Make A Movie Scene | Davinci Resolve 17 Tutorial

That's the worst. You never want the camera movement or any stage of production to distract from the actual visual and what you're trying to get across to the audience.
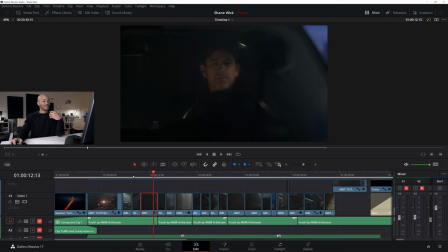And one way I do this and get good pacing is by cutting to music. That's something I've talked about before. And if you are a beginner in video editing, I say it's like a must. You have to cut to music because it's just such a quick and easy way to get comfortable with good edit pacing.
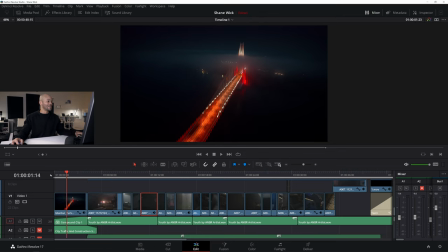So if I turn on our music here, you'll see that I've cut every clip to the beat of the song.
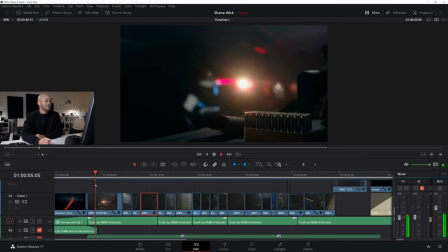Here's a cut here, cut. 2, 3, 4, and cut, cut, cut, and
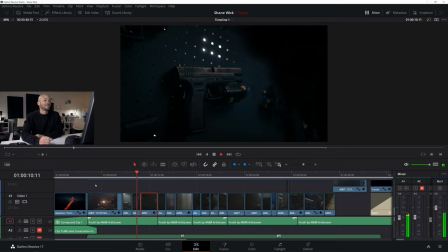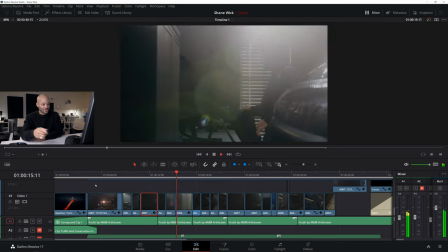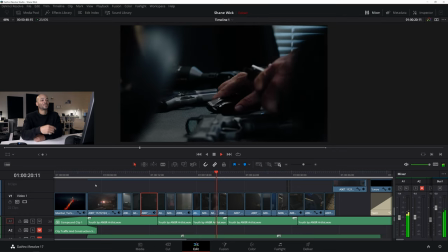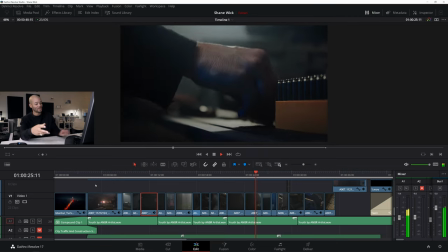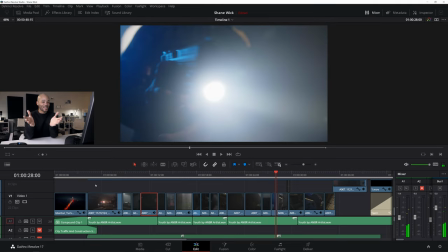1, 2, 3, 1, 2, 3, 1, 2, 3, 1, 2, 3, 1, 2, 3, 1, 2, 3, cut, 2, 3, cut, 2, 3, cut, 2, 3, cut, 2, 3, 1, 2, 3, cut, 2, 3, 1, 2, 3, cut, 2, 3, 1, 2. So this is the kind of thing that I actually started in music production, so it may come a little quicker to me than others, but I highly suggest you get comfortable with music and where beats are,
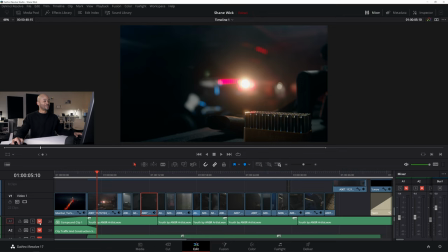and try to work off those beats, because even when I turn the music off, I feel like because I cut to the music, the pacing of the cuts just feels natural.
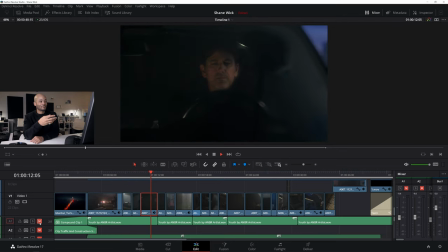Nothing feels too quick or off-putting. Nothing feels surprising. It just kind of flows. And I think that's because it's already been put to a beat that flows and something that's already been tested and works really well. And the music's from Artlist, so make sure to check out Artlist if you haven't. And the next thing I'm going to go over is turning boring shots into bangers.
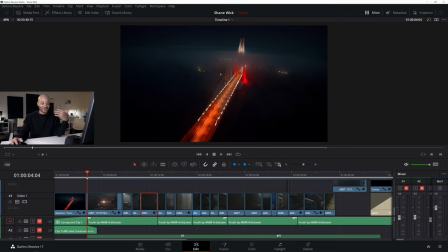Now, of course, you know, you're on set, there's a million things happening. I mean, obviously this is not the most professional situation, but even when you're in the most professional situation, I mean, it almost seems like the more people you add to a project, the more likely you'll make something epic, but also the more likely things will get screwed up in the process. And in post, you'll kind of have to make up for it.
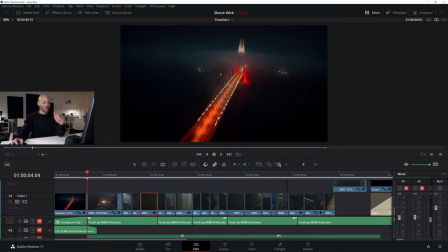So, and that's where turning boring into bangers really helps out. So if we just go with this first shot here,
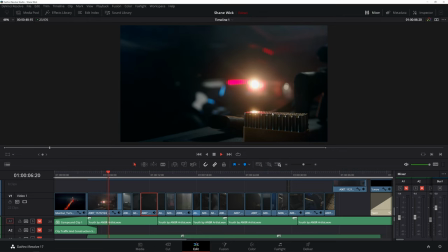it's a pretty cool shot of the Range Rover coming into the garage with this little light flare happening on the bullets, which is really cool.
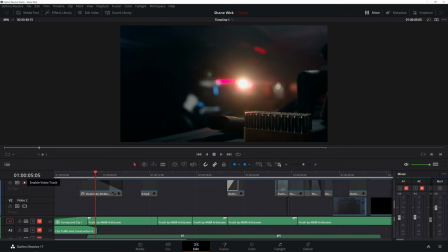But what I did was just add a simple lens flare. It was a pretty cool lens flare. And you can already see when I play this back, it kind of comes in with this red glow and it kind of moves around. And what I love about this one is I really picked one that if I actually mute the main video track and come back to this,
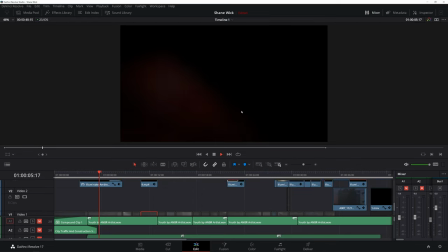you can see that it really moves around, which really helps because our shot in itself has lighting that really moves around the scene.
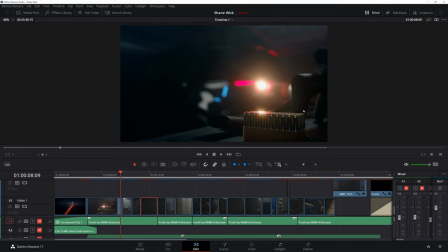So if you just had one kind of light glare with all this different light movement actually happening, then it wouldn't seem that realistic and it wouldn't seem that magical. But now with this cool kind of lens flare in there that already has this motion and magic to it, it really allows for this one shot to kind of even pull you in a little bit more and seem like,
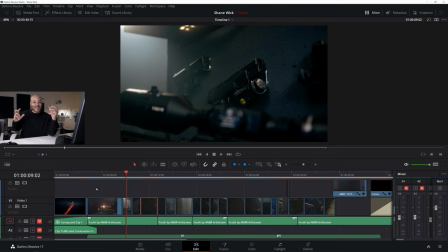man, they really nailed that cinematography. They had that camera in the exact right place for the tail light to shine the red light on the lens.
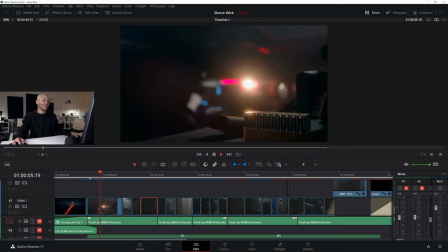And it's like, no, we didn't. We didn't at all. I didn't even think about that until afterwards. And I put in the lens flare.
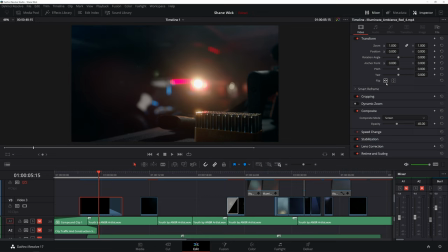And other things that you can do is if your lens flare isn't oriented correctly, you can come over to the inspector and flip. You can see that I flipped this one, because initially the glow was on this side. And to me, it still worked, but it almost filled the frame with more magic when I flipped it.
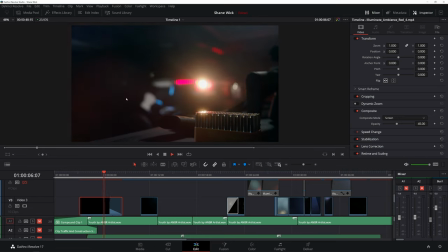And now you're seeing the light on the right side, but the glow is happening on the left side of the lens.
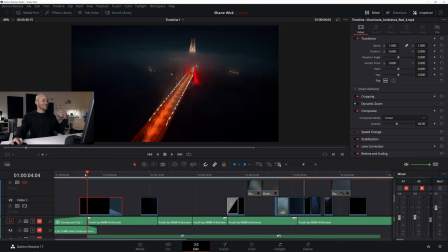Just that little kind of thing is what really kind of helps make the whole shot seem magical.
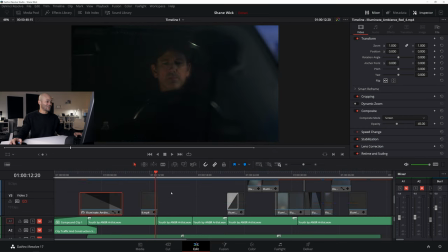And so let's move forward. I recently did a how to fix a bad shot video, and this would be a good shot to do a how to fix a bad shot number two.
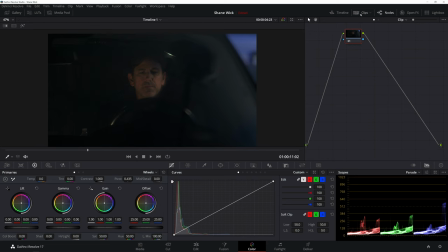If I go into the color and then go to this clip in particular, here we are. And you can see this node grid is pretty large. If I deactivate the node tree, boom.